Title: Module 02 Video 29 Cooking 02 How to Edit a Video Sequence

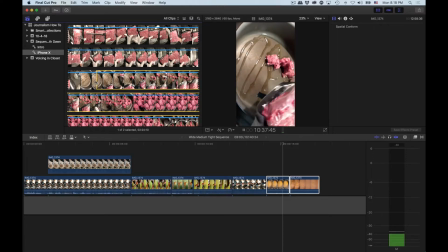So camera steady, the bag comes in. Yeah. Yeah, I know what I'm thinking. All right, so we know that we're definitely going to use that shot.
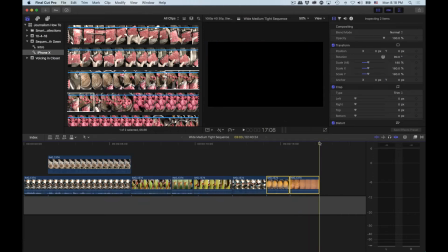I'm going to move my play header here to the end of this clip. So I'm going to move that into there.
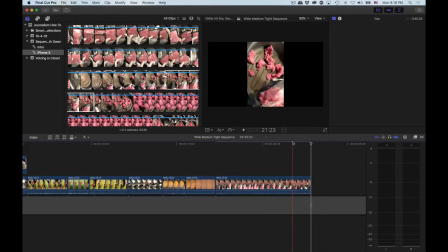What I would like, I don't need it, but I want it because it's going to make it easier for the viewer to understand.
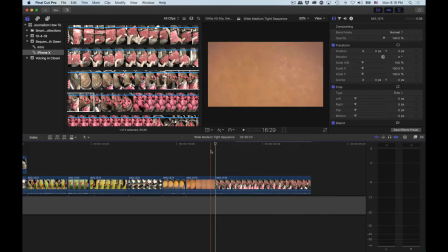I want a shot in between our fogging up camera right shot here and this shot.
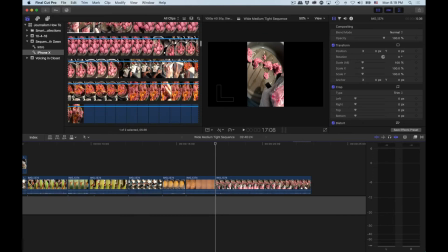I want Dawn's face again. So to do that, I know I've got to scroll down and scroll down far to find that. I know I shot one. I just gotta wait for the computer to catch up.
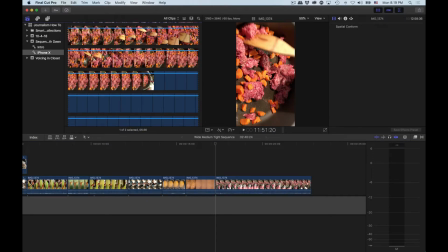And again, this is all of the tight footage we've got of her putting the pepper in, and now the carrots are also in, and she's gonna stir them up. I just need a shot of her from the shoulder on up to bridge this gap.
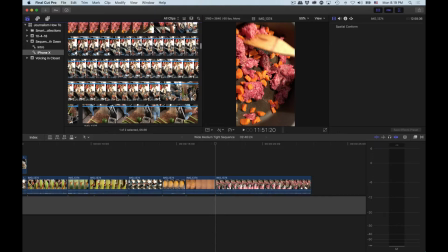You could jump from tight to tight because, again, they are different pots. This is just a neat, teachable moment to where I can show you that a cutaway from a completely different portion of this shoot can actually act to save me.
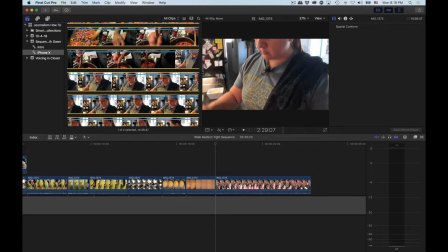And this may be what we're looking for.
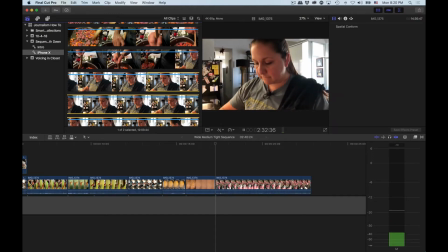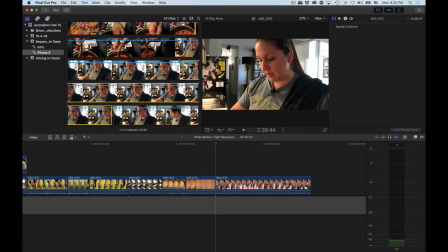All right, she's stirring. All right. This is interesting. I have her from the chest up, and you see this arm stirring, and that is now dictating what is possible and not possible for me to use.
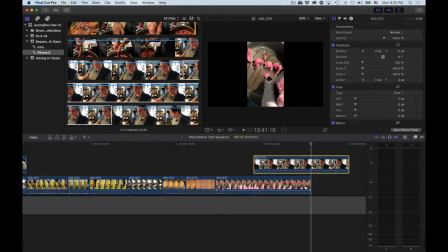Because she is stirring, I can't use a shot of her placing meat in.
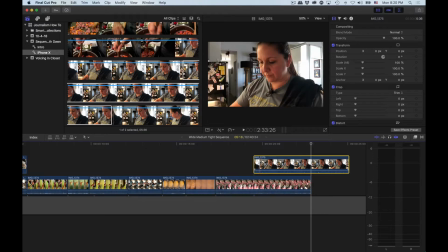It's a different motion for the shoulder, and anybody watching, they may not sort of realize that it's a different motion, but something's going to go on in their mind where they're thinking, wait a minute, this doesn't quite make sense. So, to avoid that, we are going to delete the shot of the meat going in.
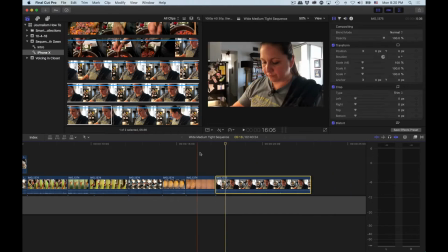We are going to cut to that shot of Dawn, kind of hang there a little bit,
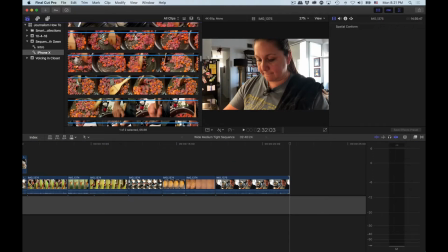and then come back up and get a shot of her stirring the meat.
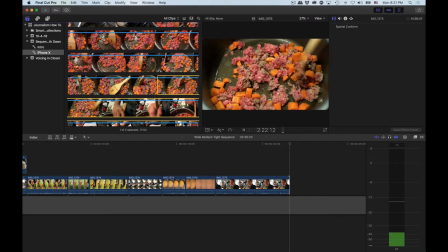So we're going to completely jump the sequence, which you can do. This is, you can make a sequence as long or as short as you want to. It all will depend upon how much video you have. For most news pieces you guys shoot, you're never going to have this much video.
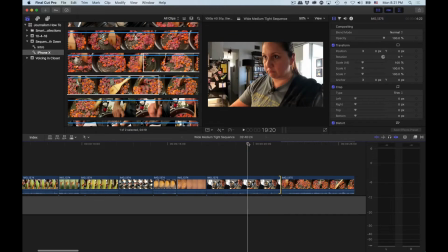We really overshot this. So let's see how this works. She's looking up, she's looking down. Hang on. Cool, I can actually cut it before she looks up.
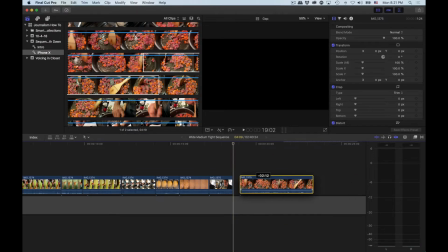She's probably looking at the GoPro camera. Boom.
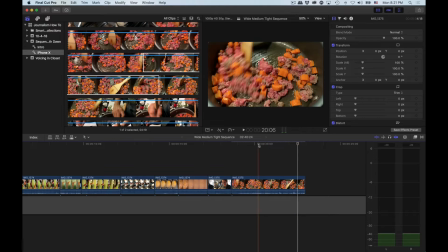Yeah, oh, that cuts like butter. And I'm gonna end the shot before she puts the spatula down.
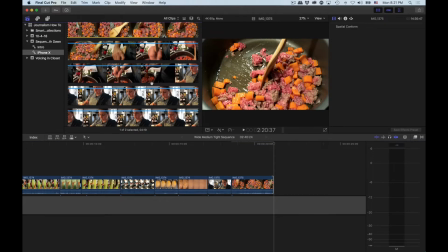All right, what can we do now? You know what?
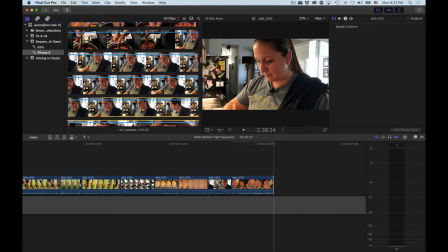We can actually, if we wanted to, cut back to her. Did she do anything fun?
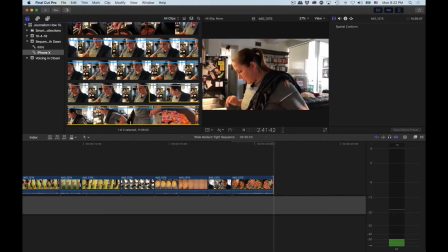Yeah, she taps and moves over.
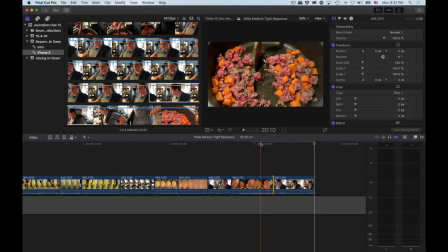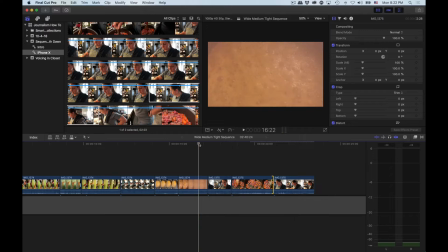Yeah, and now let's watch it from back here again so you can sort of see what I'm thinking.
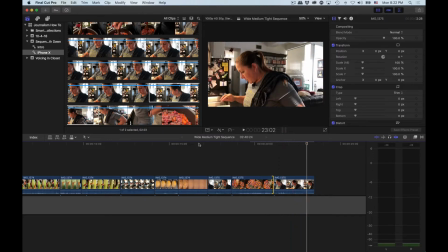Cool, and what's so beautiful too is for some reason, by the time we get to this point in the footage, the iPhone has oriented things correctly, so we no longer have to rotate or scale,
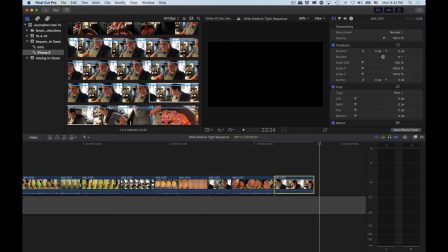which, boy, is that a beautiful thing. So we're gonna keep scrolling down.
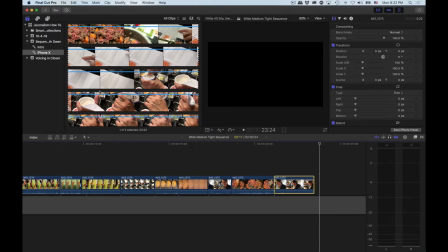Oh, what can we do? We can do yogurt into the bowl.